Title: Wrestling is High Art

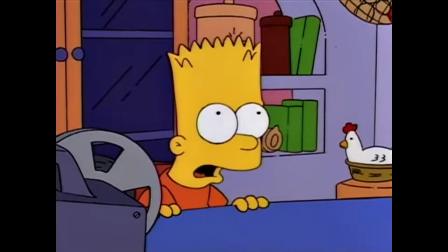(0:07)
I think storytelling is really cool. I totally get that saying storytelling is cool sounds dumb, but I just think it's neat.
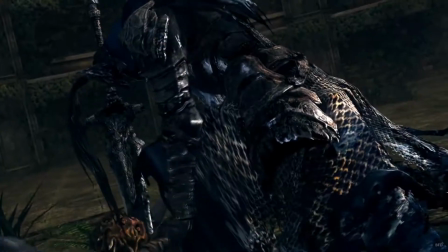(0:14)
From the fun improv of a D&D podcast to the subdued environmental storytelling of a FromSoft game,
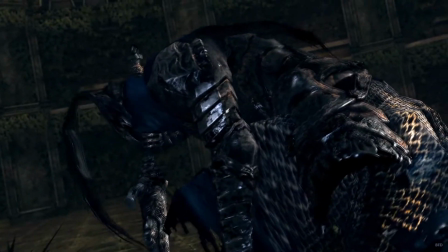(0:20)
one of my favorite ways to experience a story is one that I think is very underappreciated, and that's the story told through a fight.
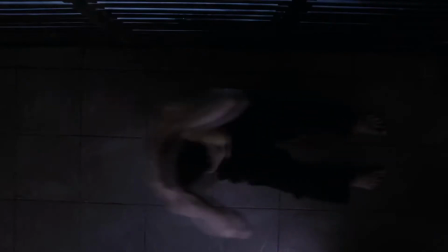(0:26)
I recently got around to watching the 2011 cult action film The Raid.
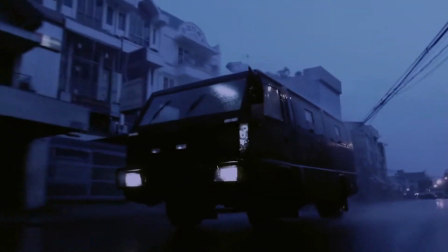(0:30)
Now, I'm not going to blow anyone's minds by saying that the movie is great, although while I was watching it, I got nervous going into the final fight.
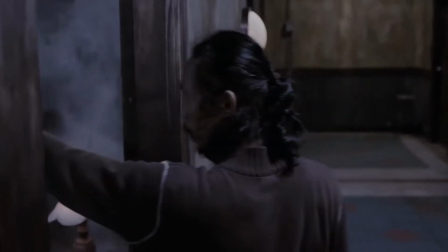(0:37)
I didn't think the final opponent, a man simply known as Mad Dog, was properly built up for the protagonist Rama.
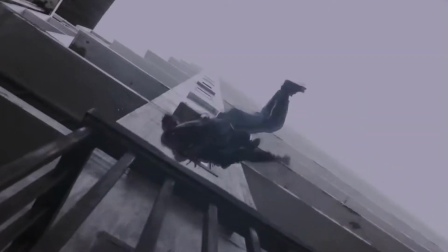(0:42)
You see, up until this point, Rama has gone through every challenge that has come his way, fighting countless men and leaving ruin in his wake.
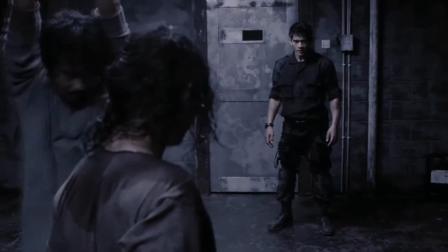(0:50)
While definitely not getting out unscathed, he's made it here. Compare this to Mad Dog, who we've only seen fight one person before now.
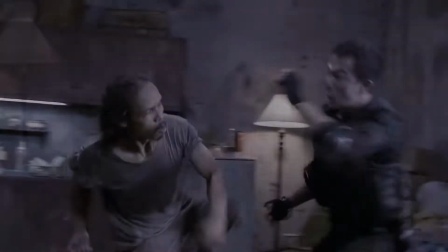(0:57)
Yes, Mad Dog does win quite quickly against an established character, but that's the only chance we get to see him in action before the climactic fight.
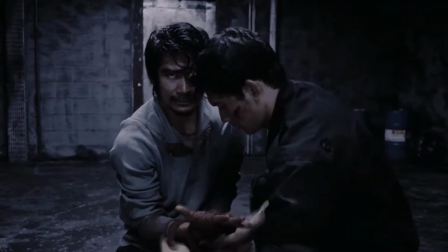(1:05)
Not only is Mad Dog going up against the undefeated Rama, but also his brother Andy, making it seem like more and more of an uphill battle for its antagonist.
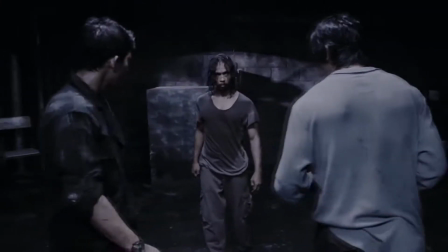(1:13)
Then the fight happens and all my worries evaporated. Every fight tells a story.
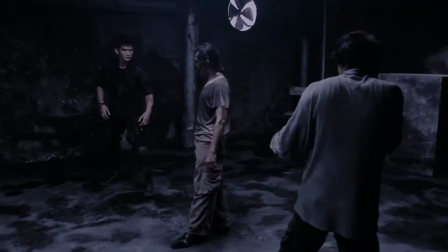(1:18)
The story of Rama and Andy vs Mad Dog is that Mad Dog is a god damn monster.
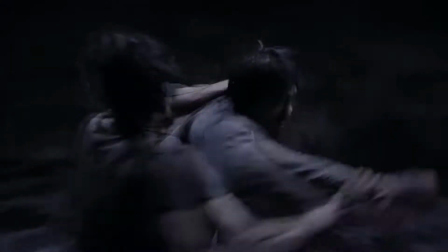(1:25)
He wanted to fight the both of them and for good reason. It's the only way it's a fair fight and even then, just barely.
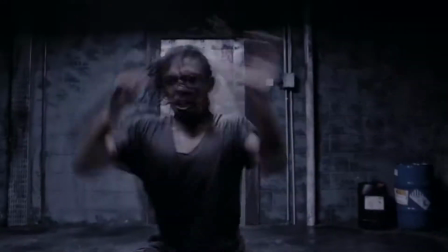(1:31)
The two brothers throw everything they have at Mad Dog and he just seems to counter or block it.
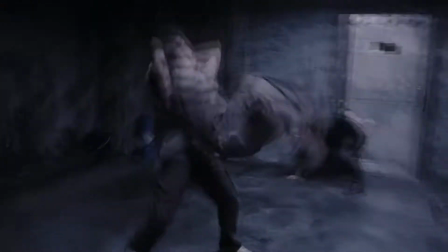(1:35)
Mad Dog is smaller than the other two men, but he knows how to use his size to his advantage better than they can use it against him.
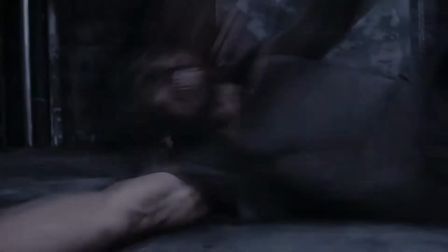(1:41)
The few times they manage to get a hit on him, they can't put him down. In fact, it barely seems like they're able to do anything.
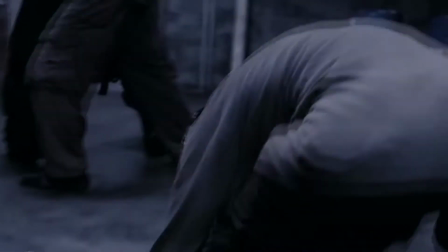(1:48)
The only way Rama and Andy actually win in the end is by taking advantage of Mad Dog's one weakness, his preference to kill, with his bare hands.
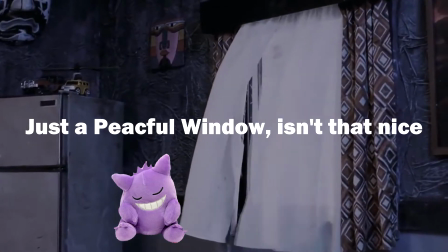(1:56)
I put a spoiler warning at the beginning of this, although I don't think it's a spoiler to say that the good guy wins.
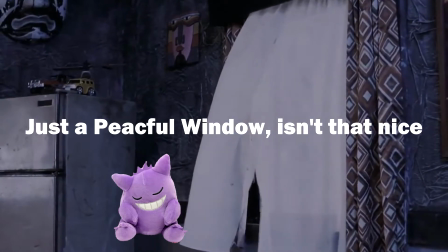(2:01)
It's a movie, and that's generally how these things go. It's about how we get there that matters.
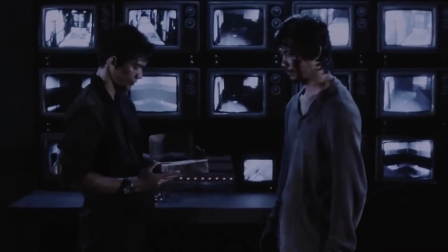(2:05)
Over the course of seven minutes, I went from thinking that Ramos was too unstoppable for the ending to be satisfying, to being amazed that he managed to get out of there.
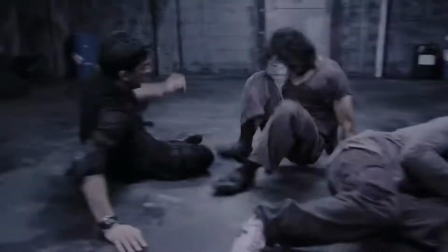(2:13)
All of course being done with no dialogue, no voiceover, just the performance of three men in a room beating the shit out of each other.
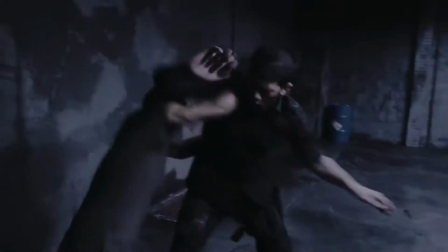(2:20)
This type of physical storytelling I think often gets looked down upon because it's fighting, which completely ignores the hard work and training these people do.
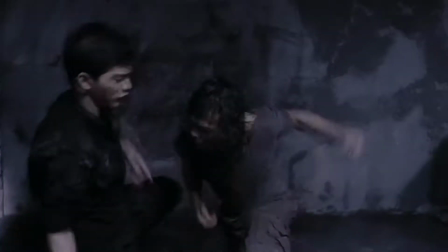(2:28)
People don't often give these performers, action film actors, stunt people, the appreciation they deserve.
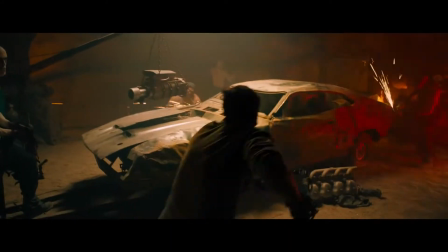(2:34)
If they did, Mad Max would've won Best Picture in 2015. If award shows wanted to mean shit, they would've put in a category for Best Stunt Performance.
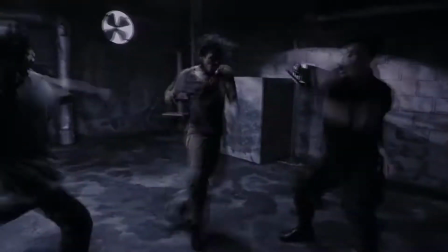(2:42)
If this non-existent category did exist in 2011, it should've gone to Aiko Uwais or Yaya Lihan for their performances in The Rave.
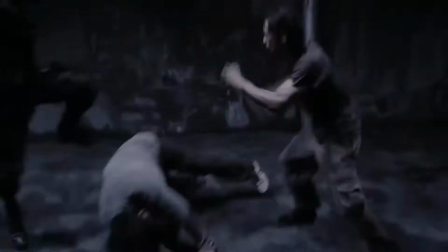(2:50)
Fighting in stunts as a means of storytelling is something I wish we saw more in action movies today.
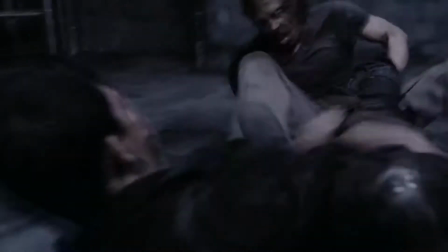(2:56)
I wish we saw more of a focus on nuance between characters rather than big spectacle.
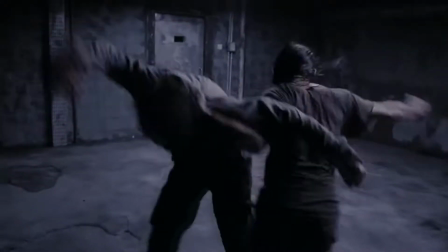(3:00)
I can get this itch scratched somewhere else, and that's in pro wrestling.
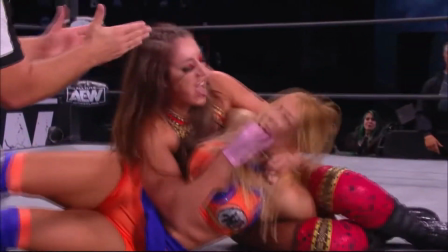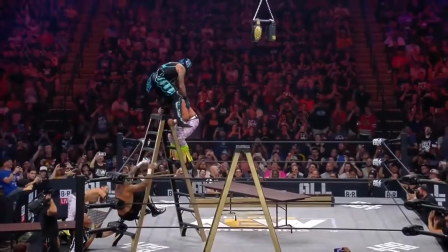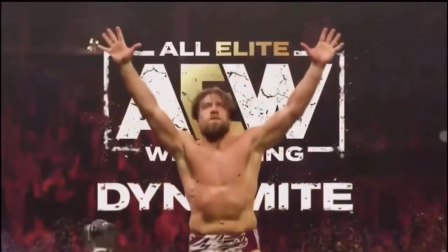(3:18)
I spent a lot of time trying to explain wrestling to people, and I do end up explaining wrestling a lot as a fan because most people don't get it or may never get it,
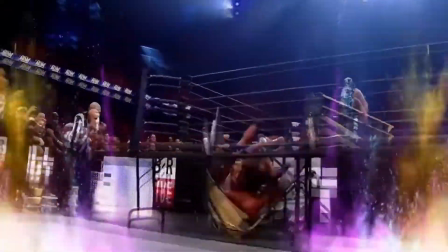(3:26)
and that's okay. If you think you could be interested, allow me to explain why it's so special. I've called it fight porn, murder gymnastics, live action battle anime,
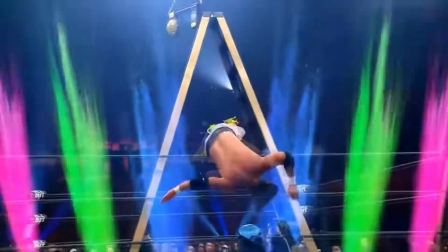(3:34)
and while I think that last point is actually very accurate, I think a more widely understandable description would be action theater.
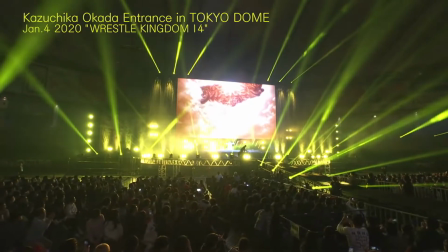(3:40)
It's set on a stage with an audience, light and music play a huge part in its presentation, and the acting present is often bold and overstated.
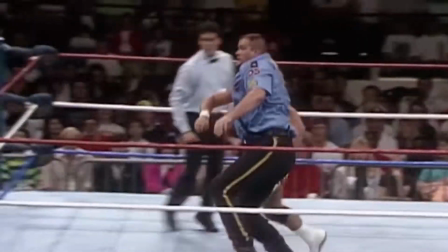(3:47)
It could be described as overacting, but hey, even the people in the nosebleed seats need to know what's going on.
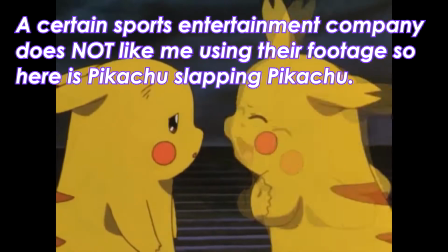(3:52)
You might be asking, why would I have to explain wrestling as a whole?